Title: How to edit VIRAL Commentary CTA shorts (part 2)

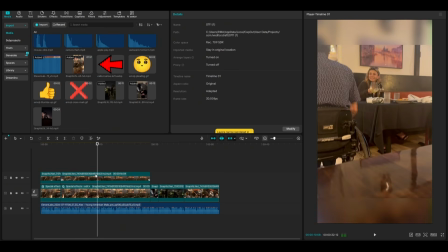248s He carefully worked his way down to the restaurant floor, wanting to work his way
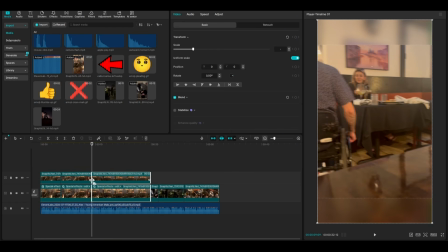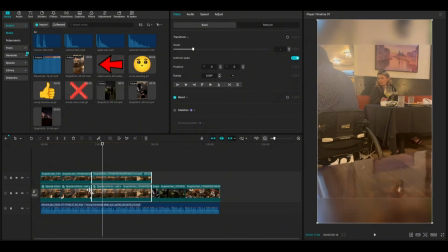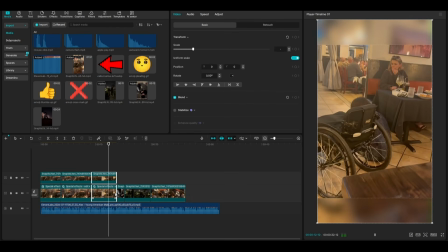263s down to the restaurant floor, wanting to be on his knee for the woman of his dreams.
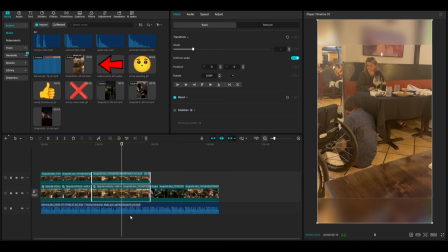270s She finally looks over and sees him waiting there.
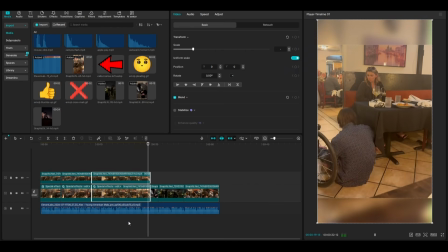272s Before I show you her beautiful reaction, if you believe in true love, before I show you her beautiful reaction, if
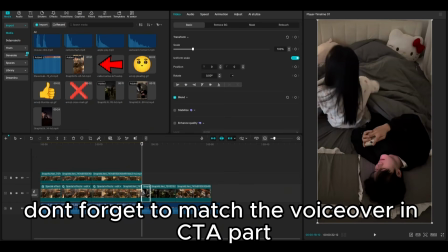283s you believe in true love, make
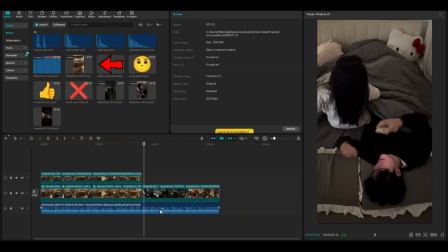288s her beautiful reaction. If you believe in true love, make sure to like and subscribe.
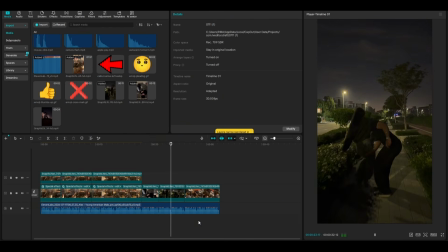293s And if you have someone who means the world to you, drop a heart in the comments and share this with them.
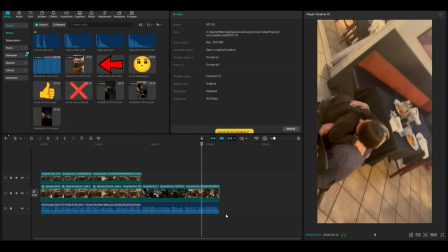298s She covers her face in absolute shock, says yes, and gives him the biggest hug while everyone around them cheers.
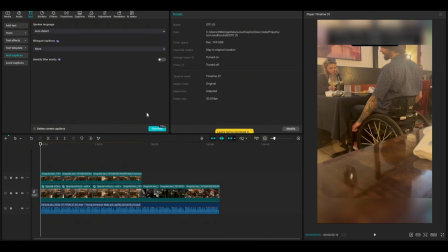305s
Captions next. Auto caption, but use a one-word or single-line style. Skip any template with two-word gaps.
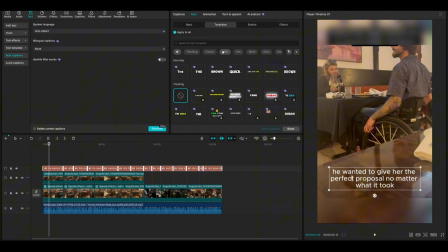311s
It reads cleaner.
Perfect proposal, no matter what it took.
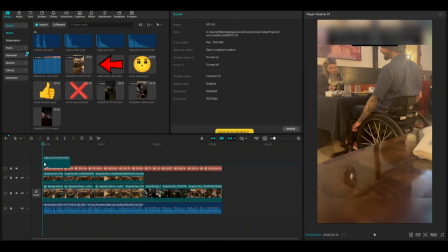318s
While she was distracted at their table, Now the arrow overlay, and I'll show you keyframes so it moves smoothly instead of just sitting there.
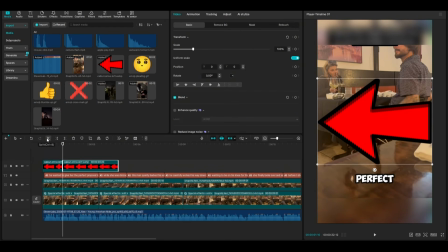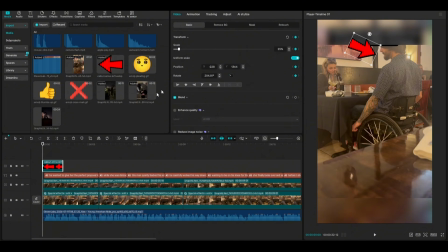338s
Resize it. Click the diamond to drop a keyframe at the start of the arrow, then go to the end and move the overlay down onto the person you're talking about. That creates the motion. Add more keyframes for extra smoothness.
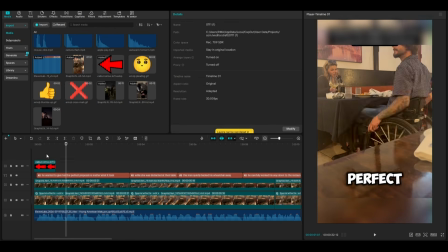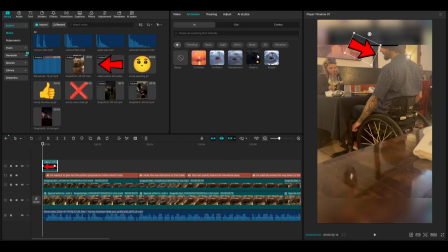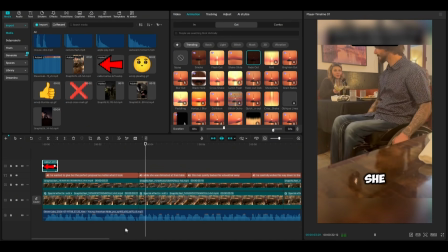370s he wanted to give her the perfect proposal, no matter what it took. While she was distracted at their table, this man quietly backed his wheelchair away.
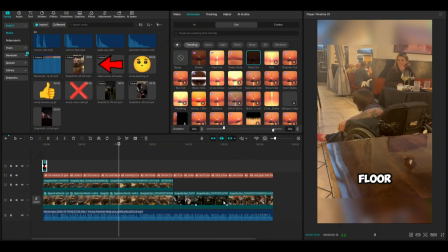378s He carefully worked his way down to the restaurant floor, wanting to be on his knee for the woman of his dreams.
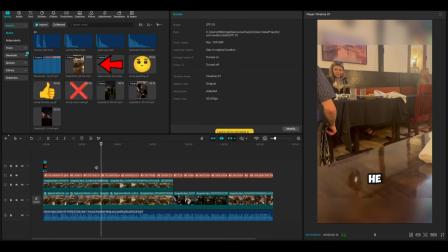383s She finally looked away. He carefully worked his way down to the restaurant.
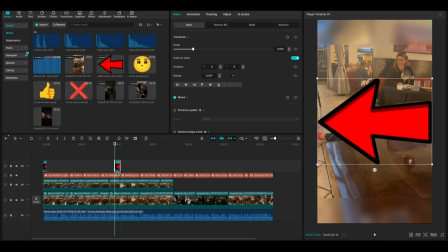389s
For quick look here arrows, you don't need keyframes. Those are just fast attention cues.
Down to the restaurant floor, wanting to be on his knee for the woman of his dreams.
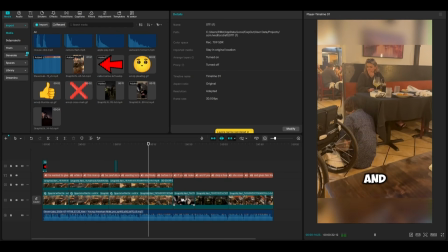406s She finally looks over and sees him waiting over and
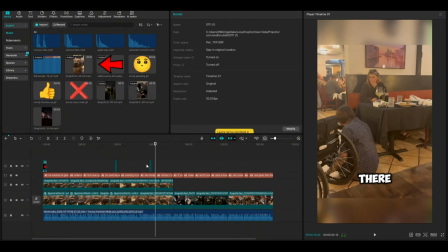419s looks over and sees him waiting there. Sees him waiting there. Looks over and sees him waiting there. Before I show you her beautiful reaction, if you believe in true love, make sure to like.
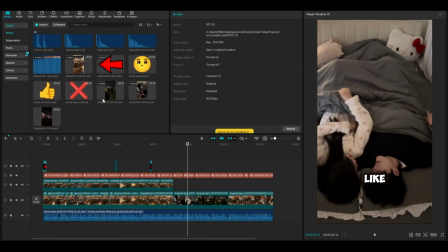435s
On the CTA, drop your like and subscribe overlay.
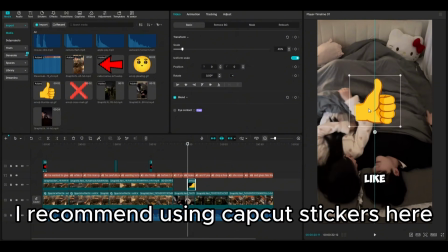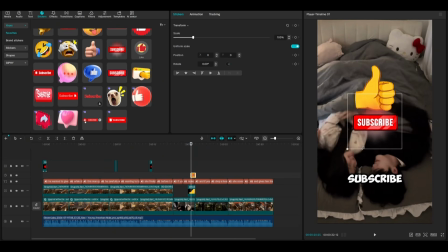447s
CapCut stickers work great here because they've got unique built-in animation. Add an in and out animation so it lands clean.
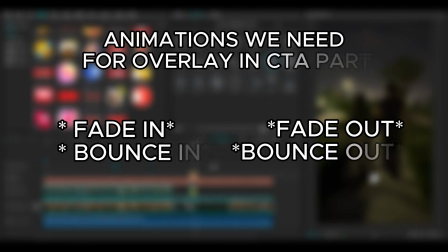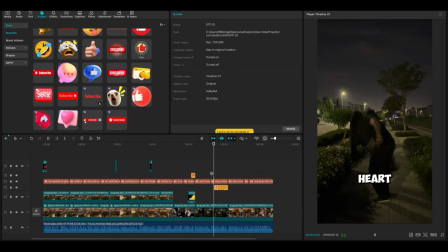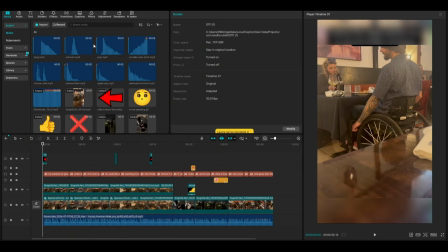468s
Then SFX. This is what gives the edit life. Follow the ones I use or build your own set.
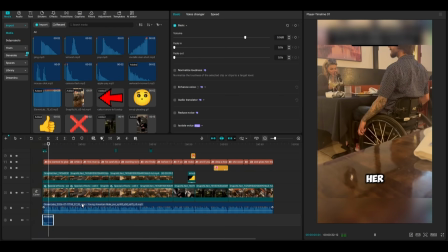474s He wanted to give her the perfect proposal.
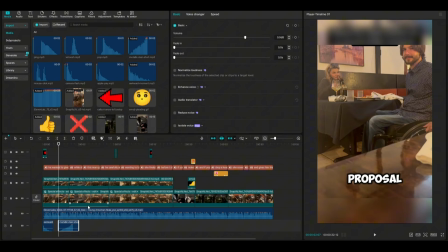No matter what
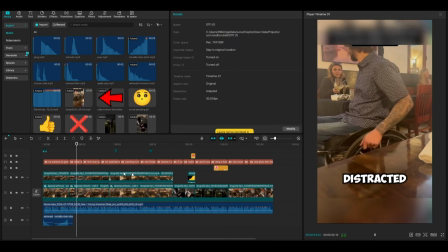486s proposal, no matter what it took. While she was distracted at their table, this man quietly backed his wheelchair away.
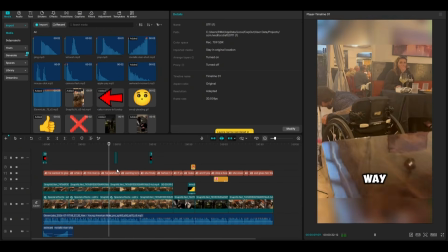492s He carefully worked his way down to the restaurant